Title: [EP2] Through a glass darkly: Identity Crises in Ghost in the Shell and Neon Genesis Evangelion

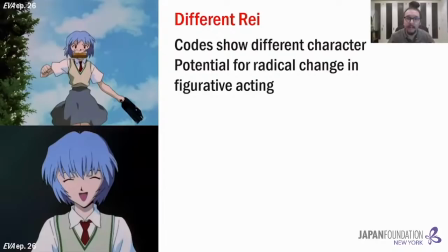[40:48]
Directly after this revelation, Shinji wakes up in an alternate world of daily life, where he encounters a very different version of Rei. This Rei also utilizes conventionalized codes, such as the toast in the mouth running late, to show her tardiness and recklessness. During her introduction to the class, she also utilizes the arched eyes for a cheery smile.
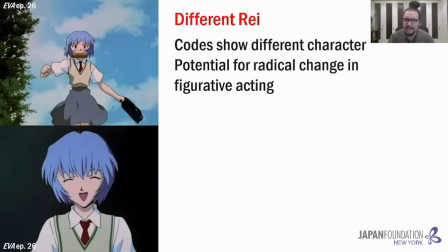[41:07]
These are a stark departure from her somber expressions from the rest of the series and a puzzling shift in character,
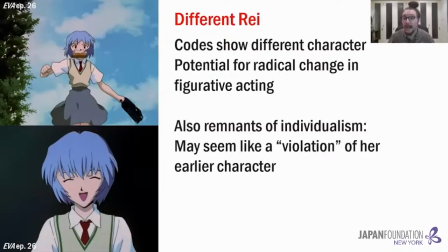[41:14]
evincing the potential for radical change that the rapid, sudden shifts of figurative acting and limited animation can achieve. At the same time, there are also remnants of individualism that come to the foreground, as such a drastic,
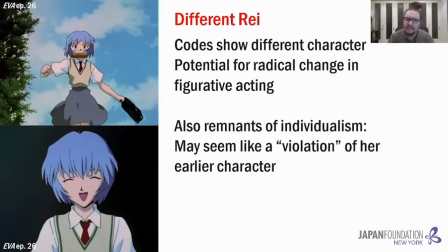[41:27]
abrupt change may appear like a violation of her earlier character if she is considered a modern individual with an interior core personality. personality.
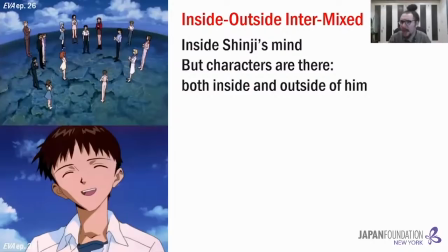[41:35]
After these sequences, Shinji comes to his final revelation of the potential for multiple different Miis, and breaks through a glass barrier to reveal himself surrounded by the rest of the cast over a pristine coral reef. Here we are supposedly inside Shinji's mind, but the other characters are there, somehow both inside and outside of him.
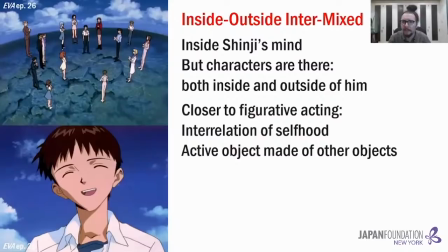[41:55]
In this sense, the final sequences land closer to the operations of figurative acting, embracing a sense of interrelated selfhood, where Shinji is, like Rei, something like an active object made of other objects, where the classically conceived borders of inside and outside of individualism do not operate quite the same way.
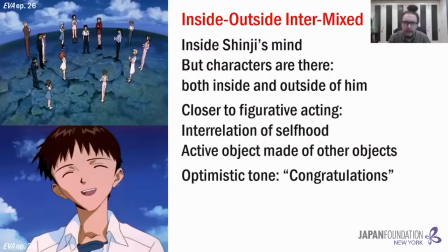[42:13]
I would also like to note the extremely optimistic tone of these sequences, with the congratulations passed around and the final image of the series depicting Shinji performing the code of arched-eye smiling.
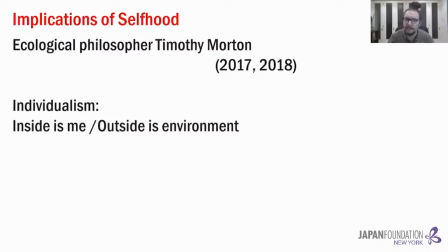[42:26]
So what are the implications of the TV ending leaning heavily towards the tendencies of the extreme of figurative acting? To consider this, I'd like to turn to ecological philosopher Timothy Morton. For Morton, the modern human-focused autonomous individualism I described earlier maintains a strict sense of inside me and outside environment,
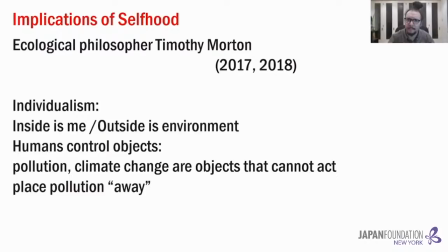[42:45]
which carries with it disastrous ecological consequences. As the human individual subject is seen as in control of non-active objects, the pollution or climate change cannot actually affect me.
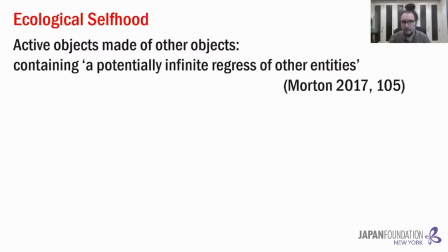[42:57]
It is simply an object that cannot act. Moreover, it is easy to simply imagine an away place to put the garbage in global warming. However, it is not individualism that episode 26 ends with, but rather a different sense of selfhood,
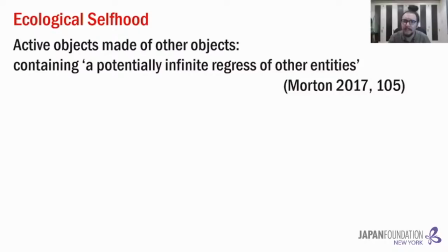[43:12]
which resembles the operations of the more ecological mode of existence that Morton proposes. Instead of individual human subjects controlling non-human objects, for Morton,
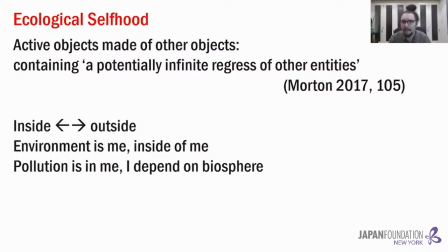[43:22]
humans and non-humans both exist as active objects, entities that contain a potentially infinite regress of other entities. Here, inside and outside are thoroughly blurred, because I am both inside the environment and the environment is inside me.
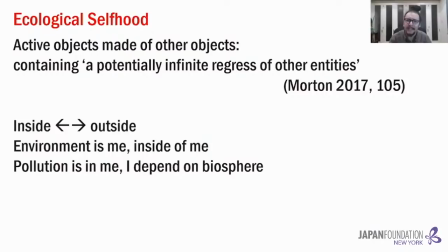[43:38]
This means that the pollution isn't out there, it's in the air I breathe in my lungs. It is me, in some sense, just as the biosphere is what I depend on to exist.
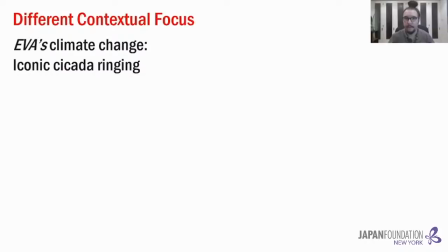[43:48]
Now, global warming can affect me, as it too is an active object, deeply affecting myself and my life. Such an ecological reading may seem out of step for Eva, but ecological concerns are actually an important motif throughout the series, with various comments on the climate change that occurred after the second impact,
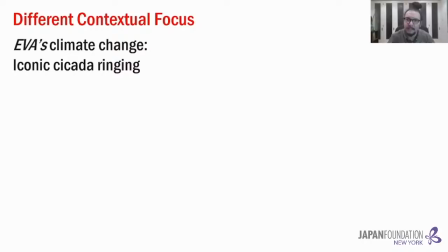[44:07]
the reason why there are the iconic cicadas, a sign of summer, constantly ringing all year round. Furthermore, we can also consider the historical context of certain concurrent events,
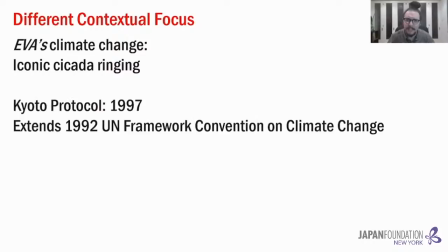[44:18]
as it was around the same time the Kyoto Protocol was signed, which extends the 1992 UN framework from the Convention on Climate Change. In addition, there are other blatantly ecologically focused anime around that time, including the smash hit Princess Mononoke in 1997.
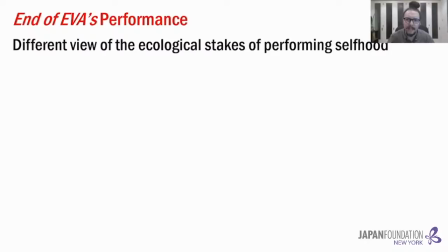[44:34]
1997 is also the year the final film, End of Eva, was released, which reveals a startlingly different view of the ecological stakes of performing selfhood.
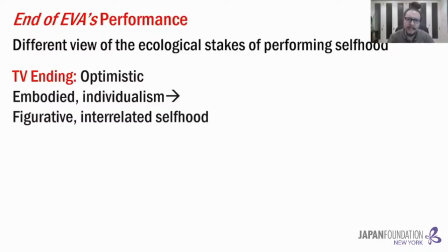[44:44]
The optimistic TV ending went through the extreme isolation of individualism in abstract embodied acting,
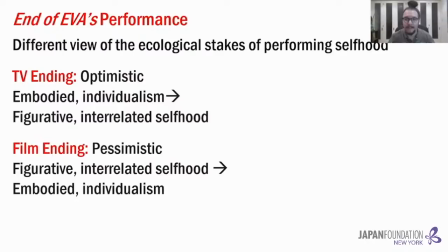[44:50]
leading towards the tendencies of figurative acting and its operations of interrelated selfhood.